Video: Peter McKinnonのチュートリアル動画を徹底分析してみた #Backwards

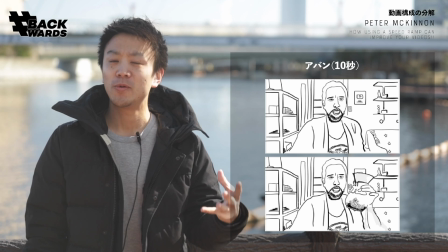4:06 この緊張して和らぐ感じつまりお笑いでいるところの緊張の緩和を
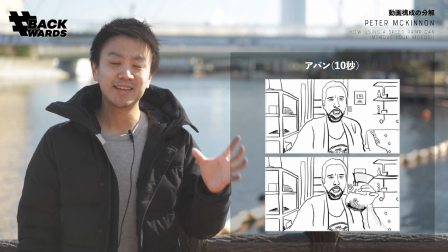4:11 この冒頭の10秒のアバンだけでやってのけていますこれがこの動画のアバンです
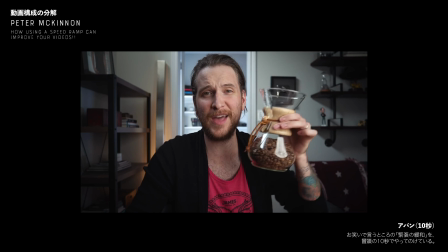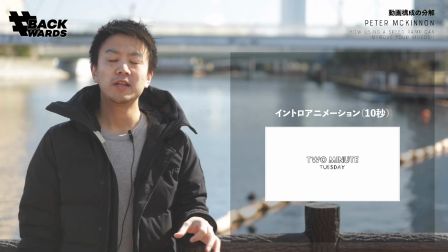4:27 次にイントロが入りますイントロのアニメーションはなんと10秒もあります
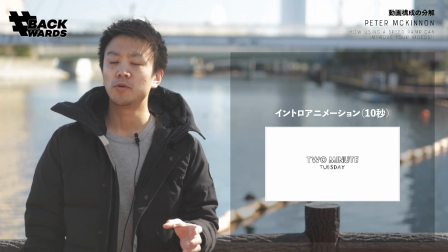4:32 10秒イントロアニメーションを見せるって結構大変なんですけれども多分アバンでね、注意を引きつけてるからこそ見てもらえる長さなんじゃないかなと思います
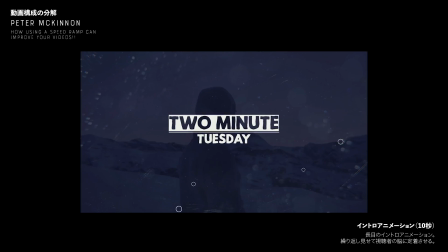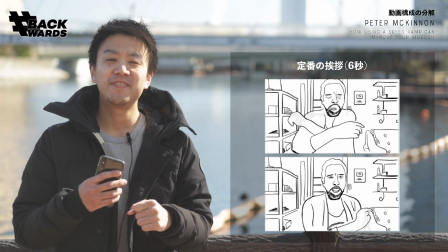4:47 そして、Buts up everybodyピーターマーケノン here
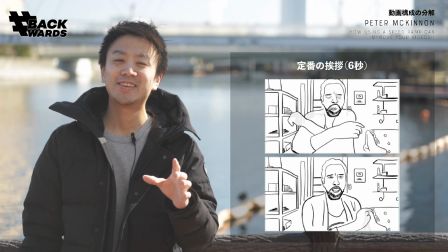4:50 っていう定番の自己紹介と挨拶が入りますもうちょっとわかりやすく言うと
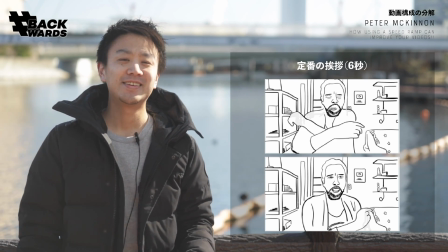4:57 What's up 皆さんEverybodyピーターマーケノンですよっていうことなんですけれどもこれがピーターマーケノンを知っている人は
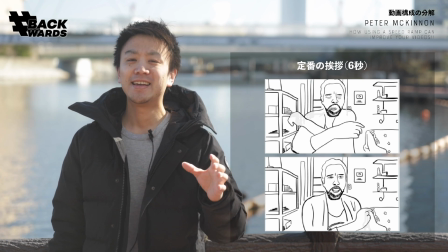5:05 みんなアピートといえばこれだよねっていうことを言うぐらいすごく定着した挨拶ですアイドルとかって
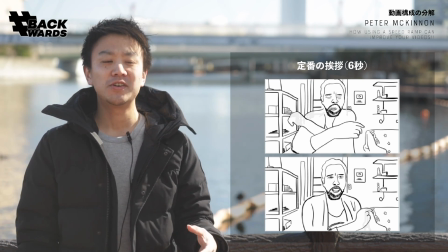5:13 結構みんな自分独自の挨拶を作りますよね
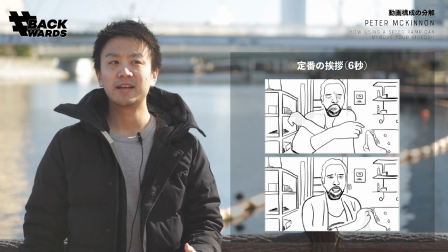5:16 私はこれこれが好きでなんかこうだから名前がこうで近い名前となんかリンクしてますよとか
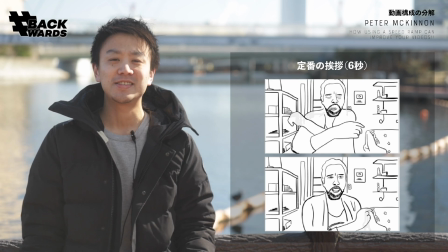5:23 なんかいろいろ皆さん考えるじゃないですか基本あれと一緒ですよねピーターマンキノンも挨拶をしつつ
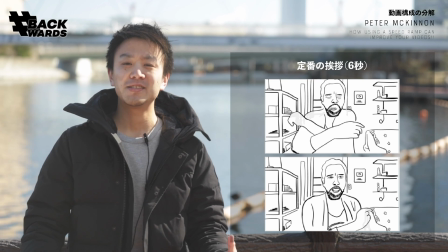5:29 その一瞬の中に自分の名前を覚えてもらう話とあと自分のキャラクターというか勢いがある感じを
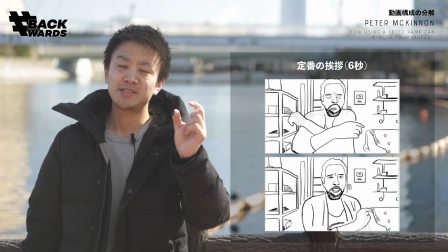5:36 全部見てもらうっていう凝縮された自己紹介そして挨拶がここにあるっていう感じです
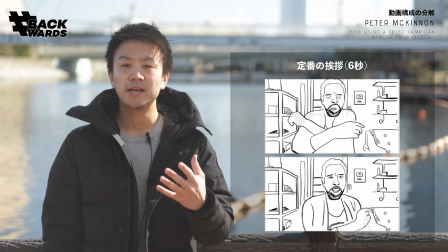5:42 つまり毎回自分の名前と印象的な挨拶をすり込んでいく視聴者にすり込んでいくっていうのが
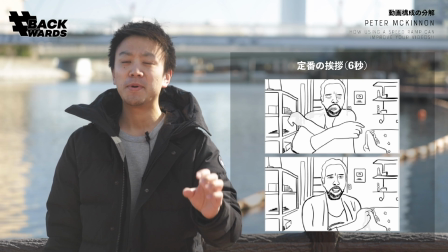5:49 この自己紹介パートの役割です
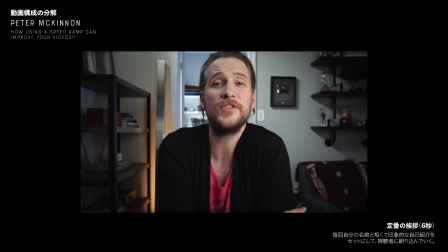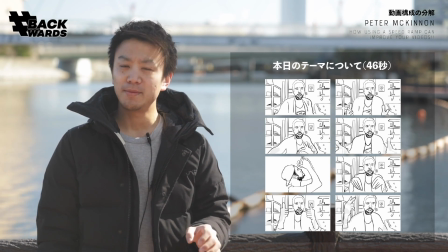6:00 そして本日のテーマについて46秒で語りますまずは端的に本日のテーマは何なのか
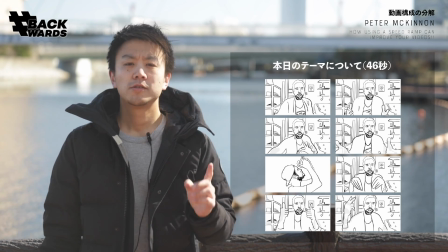6:06 そしてそれを学ぶとどんな良いことがあるのかっていうことを話しますそしてさらに重要なのがこのやり方自分もこれまで知らなかった
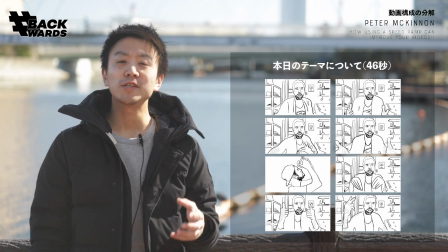6:14 最近まで知らなかったやり方なんだよっていうことをここで正直に言ってしまっていることですこれを言うことでこのやり方を全く知らない視聴者の人は
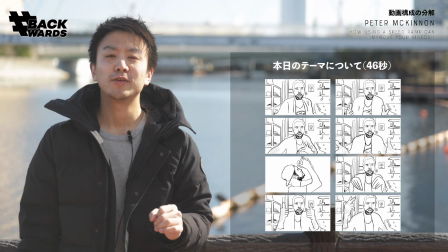6:23 自分と同じ目線で語ってくれるということで安心しますし
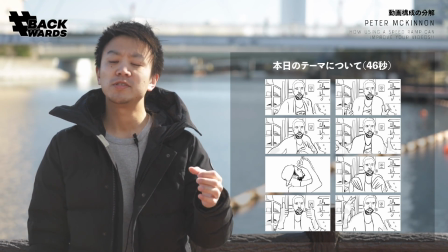6:27 一方でこのやり方を多分知ってるっていう自覚がある視聴者の人には
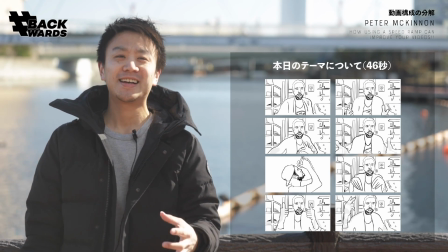6:32 どれどれ見てやろうじゃないかみたいな感じで見てもらうことができる
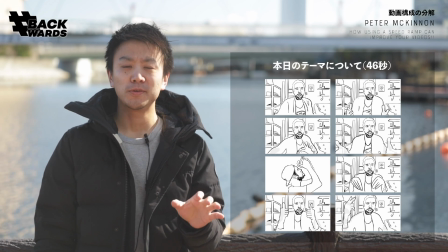6:36 つまり自分も最近知ったんだよっていうことで見る人の心理的なハードルを下げてくれる
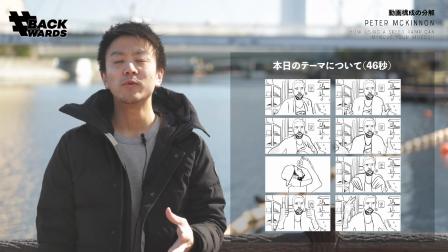6:42 そんな役割を果たしています
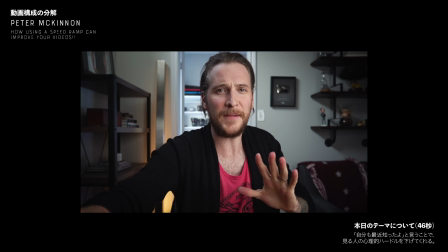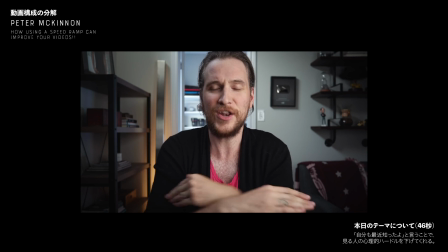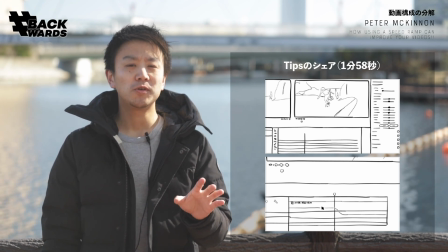6:56 そしてここから1分58秒のチュートリアル本編が始まります
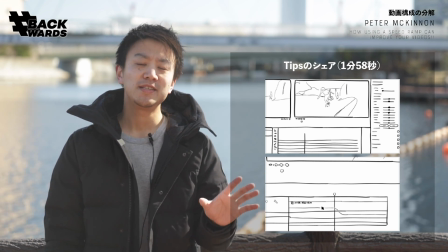7:01 スクリーンショットで画面キャプチャーを見せながら説明していくスタイルですビデオコンテに実際書き起こしてみると
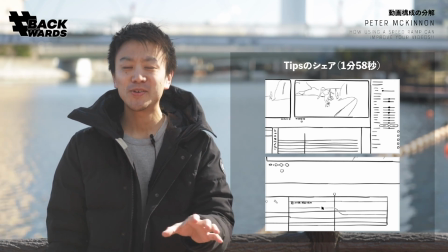7:08 結構退屈な時間だなというふうに思いました画面構成的にはそんなに特徴的なことがなくて
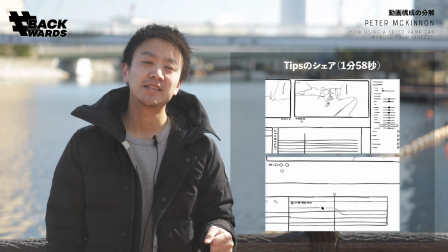7:15 割と2分間ずっと同じ絵が続く同じに近い絵が続く
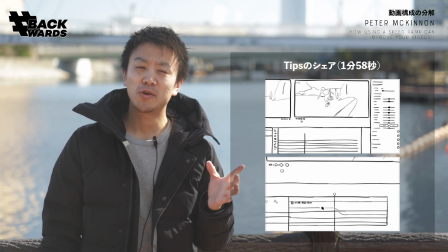7:20 そんなチュートリアル本編になってましたなのにこの感じで2分間楽しく見られるんだからよっぽど最初のイントロの部分で見たい気持ちにさせているっていう
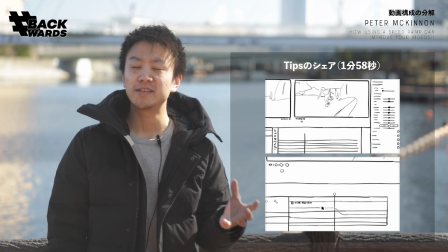7:32 そこがすごい重要なんだろうなというふうに逆説的に気づくことにもなりました
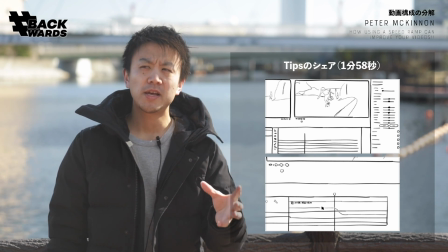7:37 唯一絵作り的に緩急になっているのが詳細を見せたい時にその場所にズームするという演出です
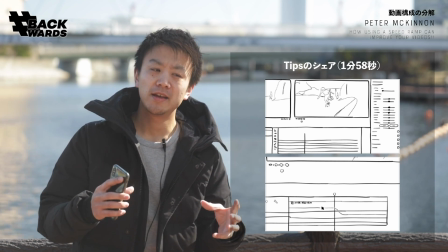7:46 そこをズームして拡大することによって当然分かりやすいというメリットもあるんですけど
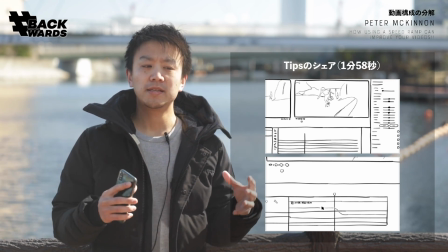7:51 それだけじゃなくて動画にいい感じで緩急を持たせるずっと画面全体が映っていると2分間同じだから退屈で眠くなっちゃうんだけど
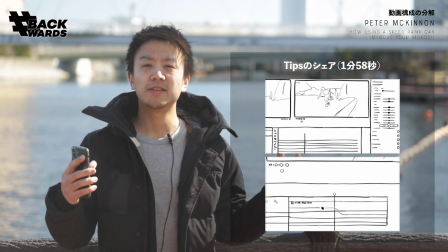8:00 そこで少しでも画面の変化を持たせるためにたまに拡大させるとかそういった工夫をもしかしたら意図的にしてるのかな
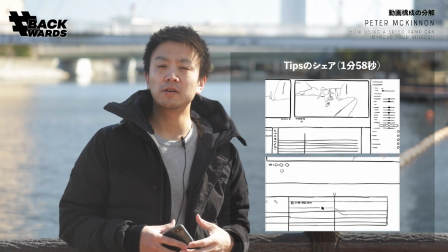8:08 あるいは結果的にそのズームがそういう役割も果たしているそういう風に僕は感じました
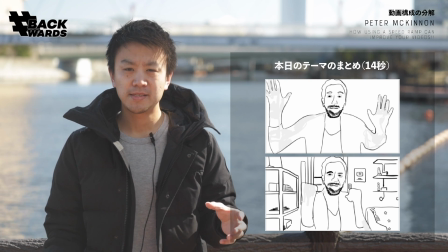8:22 そしてチュートリアルが終わったら本日のテーマのまとめが入りますこれが14秒です印象的だったのがチュートリアル終わりに
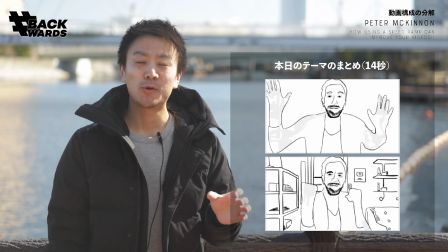8:30 とてもいい笑顔で迎えてくれるところですいい先生の一つの要素って褒めるのがうまい、叱るのがうまいっていうところがあると思うんですけれどもこのピーターの場合は
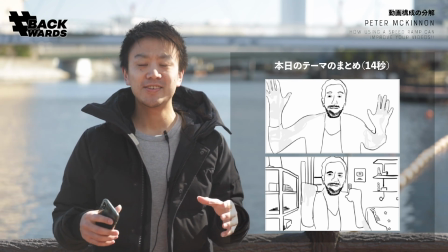8:40 2分間勉強してきてよし、一つ身になったぞって思ったときに
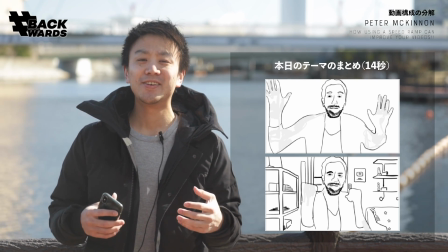8:45 すごくよくできましたって褒めてくれているようなそんな感じになりました
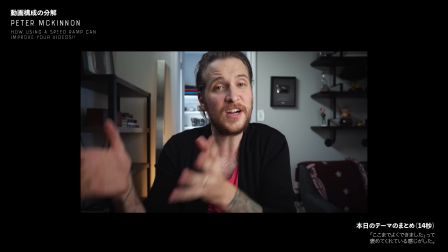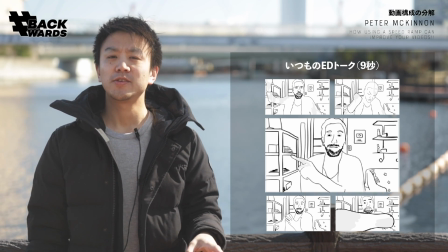8:59 そして最後にチャンネル登録してねっていう話とかまた見てくださいねって話とか
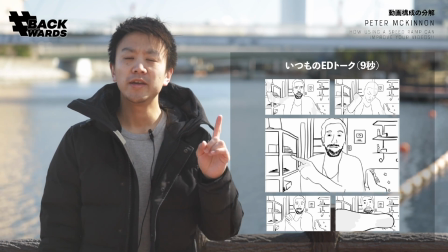9:04 要するにいつものエンディングトークを9秒間して終わりです
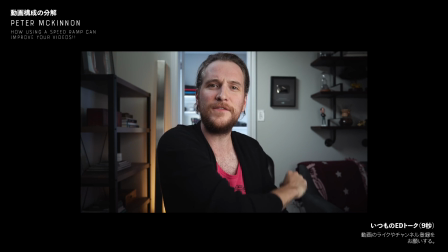こんな感じで分析をしてみるとよくわかるんですけれどもチュートリアルの2分間ではピートは特に変わったことはしてないんですねじゃあなんでこの人の動画をこんなにずっと中毒のように見てしまうのかこれはアバンからイントロまでの1分強で視聴者の心をわしづかみにしていくからそして話さないからなんじゃないかなというふうに僕は分析していますアバンにおける緊張の緩和の話はもうすでにした通りですピーターはもともとテーブルトップマジックとかあとスタンドアップコメディとかそういうところを経てきているみたいな話をどこかで見たことがある気がするのでそこら辺でもともと目の前のお客さんの心をつかむっていうことにはそういうタレントがあるというかそういう経験があるんだろうなということは前提としてそれはありますだけどここではそこじゃなくてもう少し一丁一石の訓練でできそうな自分でも訓練すればできそうな部分に着目してもうちょっと分析を深めていきたいと思いますそれがジェスチャーですピーターは話している時の身振り手振りがすごく多いですということでここから後半はピーターのジェスチャーについてより深く分析していきたいと思いますこの動画3分39秒の動画なんですけれどもそのうち1分58秒は画面が映っているだけですつまりチュートリアルの本編の部分ですねその他にもBロールが13秒あってさらにオープニングが10秒あるので残りの約1分半弱のAロールからジェスチャーを取り出してみると全部で33回ありましたこれはどういうことかというと3秒に1回以上ジェスチャーを何かしているっていうことですこれはものすごく多いですさらに回数だけじゃなくてバラエティも豊富でした数えてみると27種類ものジェスチャーを約1分半弱の動画の中にエロールの中に織り混ぜていましたそしてこの一覧をタイプ別に分類してさらに自分が真似するんだったらやりやすいかっていう尺度でレベル1から3まで分類してみた対別してみたのがこちらの図になります
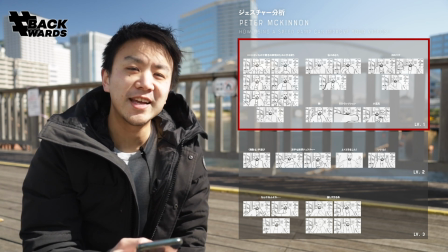11:31 順番に説明するとレベル1は自分もすでにやっているものと少し頑張ればできそうなものです
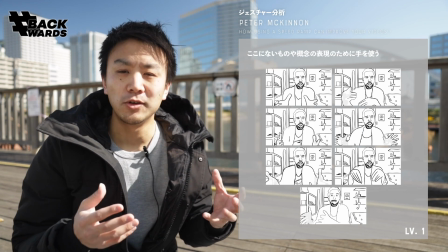11:39 まずはここにないものとかない概念のことを表現するために手を使うパターンです
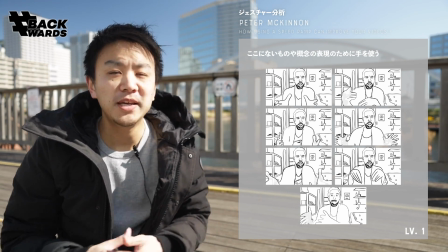11:46 いわゆるロクロマースっていうやつに近いやつですねしかしピーターの場合はこのロクロマースにもいろんなバラエティがあります
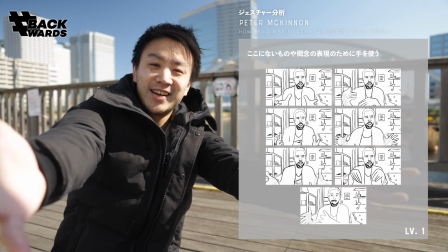11:53 こうしたらちょっと小さいものだし、こうしたら皆さんとみたいな感じで使ってるし、
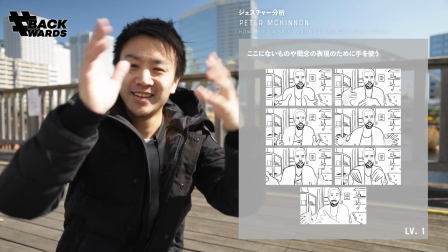12:00 あるいは角度ね、こういうふうにしたりこういうふうにしたり、そんな感じでいろんな使い分けをしています。
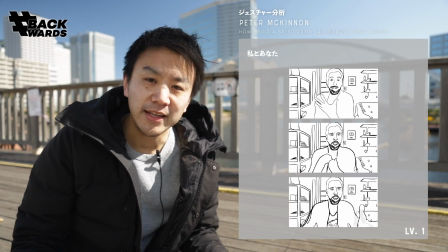12:06 あとは表情とも組み合わせてバラエティが多いです。次に私とあなたみたいな表現です。